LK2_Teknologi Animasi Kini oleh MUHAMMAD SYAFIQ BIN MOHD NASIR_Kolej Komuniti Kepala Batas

Hi, I'm Mike Seymour from fxguide.com for Wired, looking at the tech of making apes act in Dawn of Planet of the Apes.
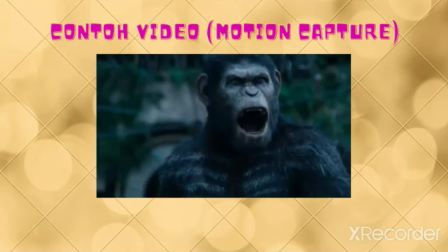In this new Apes film, Weta Digital has provided director Matt Reeves with an action blockbuster with real heart,
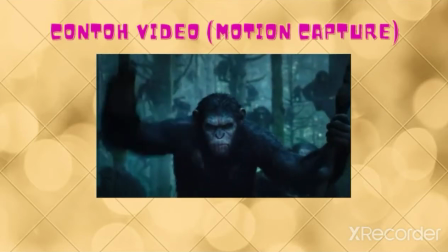incredibly coming from the fully digital lead ape actors.
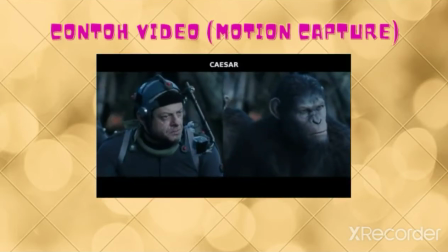Andy Serkis delivers a near Shakespearean performance as Caesar, as does fellow motion capture artist Toby Cabell as Koba.
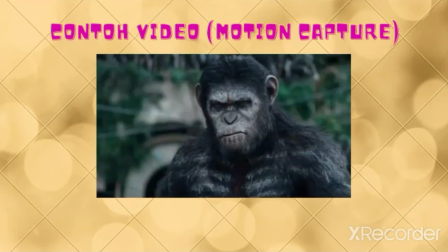On screen, precisely rendered ape characters show stunning acting performances, nuanced and layered in ways not seen before.
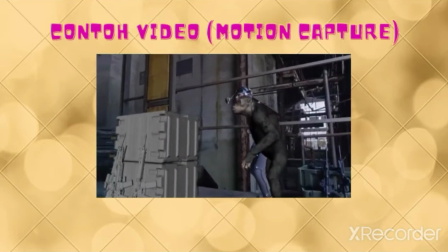There's no better example of this than the Koba scene where he discovers the survivor's armory.
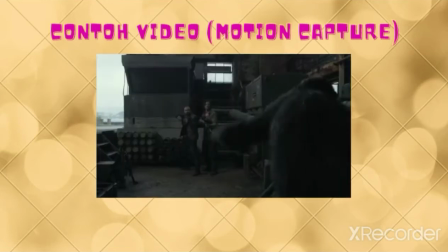In a comically tragic moment, Koba plays the fool to disarm the humans and make his escape. So what does it take to have an acting performance like this make its way to the screen?
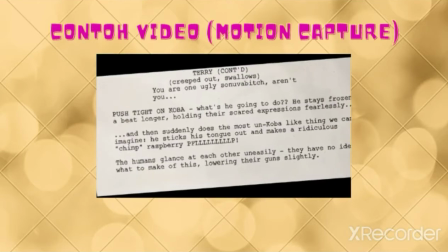As with everything, of course, it starts with the script, which created this subtle on-screen moment.
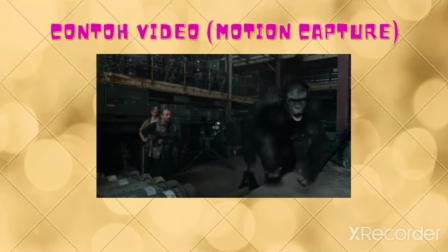The script was then thoughtfully interpreted by Toby's acting choices on set,
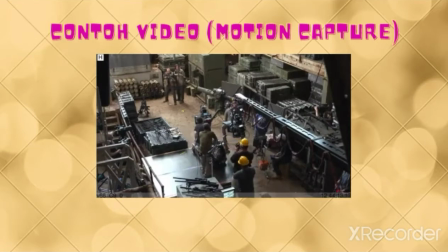while being filmed by both the main unit in stereo and motion capture with simultaneous various reference cameras around the set.
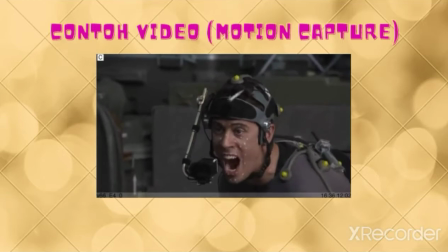These cameras included a single high-speed camera on a helmet mount for the exact facial timing and tracking of the lead actors.
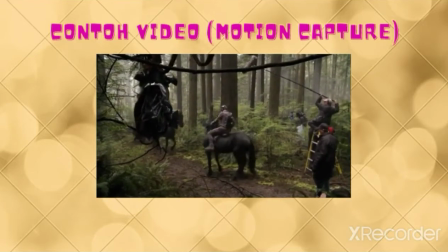The Weta team pioneered this use of on-location motion capture volumes rather than just filming motion capture as second unit on a soundstage. The difficulty of the next step is translating Toby's acting choices to the exact anatomy of an ape.
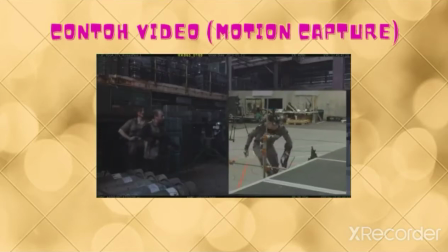For some shots, this is most evident in the differences of, say, arm or limb length, compensated for in this pickup shot with Toby wearing an arm extension. But when it comes to the facial performances, the job becomes painstakingly complex. Humans and apes just have different muscles.
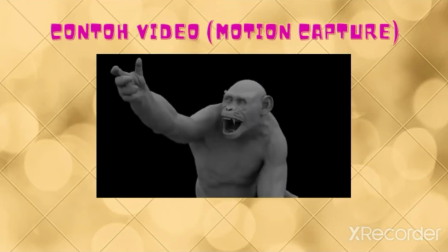On the neck, for example, do the animators match Toby's tightening of his neck muscles with incorrectly placed muscles on Koba,
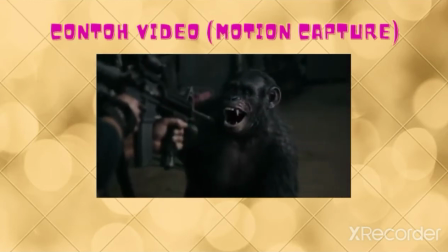or do they remain faithful to the primate's actual muscle anatomy and then tense different muscles that maybe don't read with exactly the same expression as Toby's original performance?
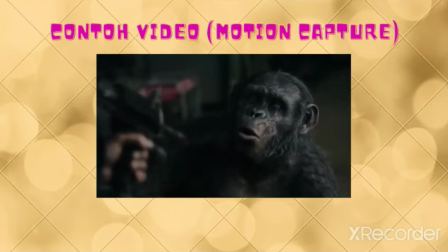Nowhere is this more evident than in the mouths of the humans and apes, which is particularly complicated if the key to the entire scene is Koba blowing a raspberry.
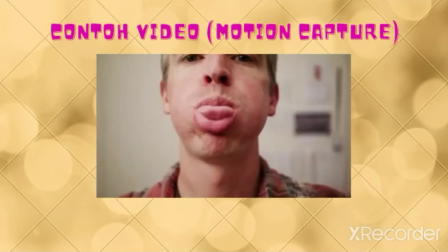The team studied Toby's performance and then did special high-speed tests to understand the exact anatomy of someone blowing a raspberry.
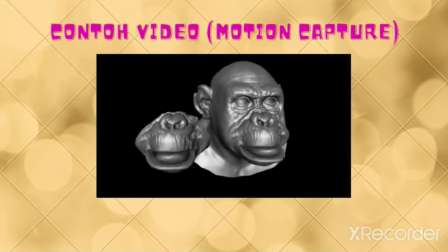They then did flesh simulations to explore this on a digital Koba, but with the lip and snout changes between apes and humans, mapping the performance exactly was nearly impossible. At this point in the story, the raspberry needs to be funny, but not silly. More importantly, the audience needs to know that the digital Koba is acting as a fool, not being a fool.
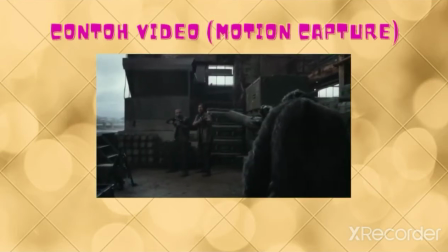The audience can't be confused, or this poignant character moment will be completely lost.
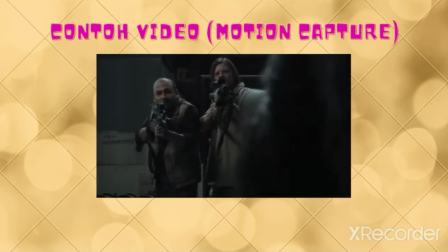This layered performance of having Koba be foolish is all the more tragic given the horrendous cruelty that Koba had to suffer at the hands of humans when he was growing up.
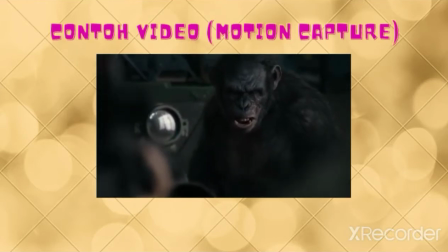That Koba needs to denigrate himself to survive, and that the audience can see that in a single close-up shot,
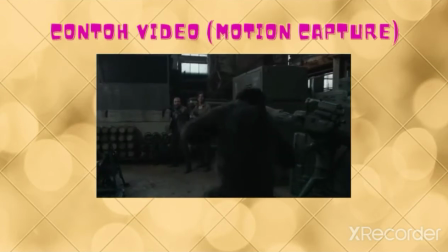makes this powerful writing, interpreted by a great actor, and then realised by a brilliant team of digital artists,
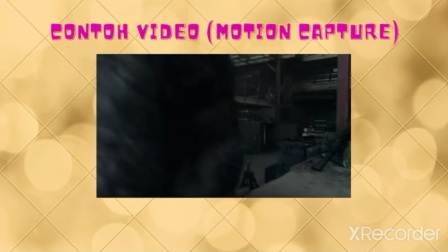and all the more remarkable. Well, don't forget to subscribe for more behind-the-scenes action.
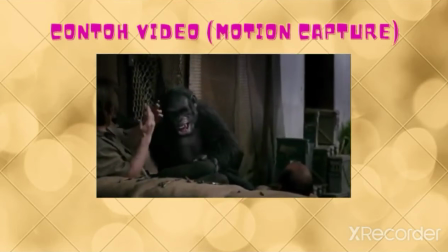I'm Mike Seymour for Wired.
Yeah, it's good, huh? Yeah. Good.
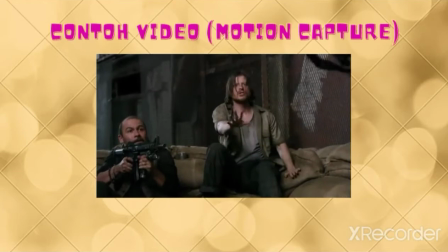Hey. Okay, all right. Easy. Easy. All right.
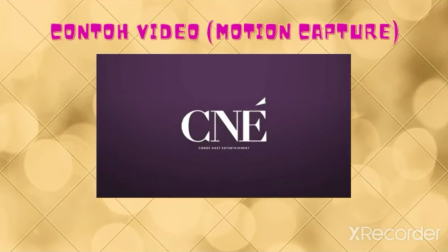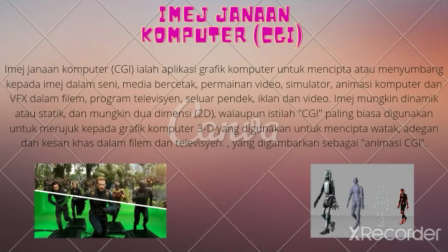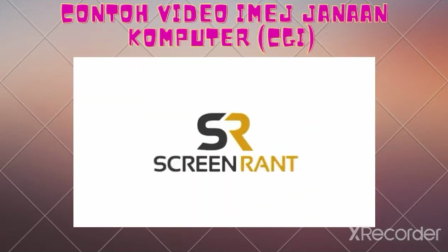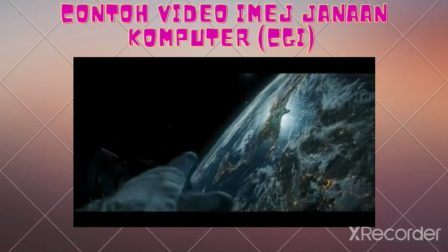CGI is now commonplace in the world of movies.
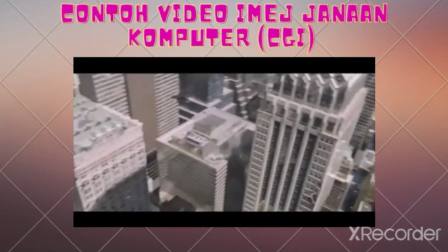Everything from characters and buildings to skies and entire cityscapes can be created with computer-generated imagery.
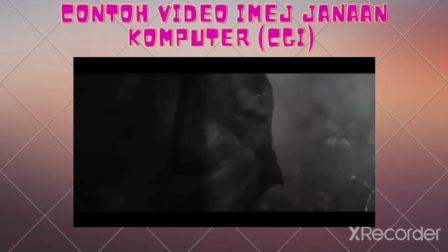It's done for a variety of reasons, sometimes simply because it looks better, other times because it's cost-effective, and for a number of other reasons too.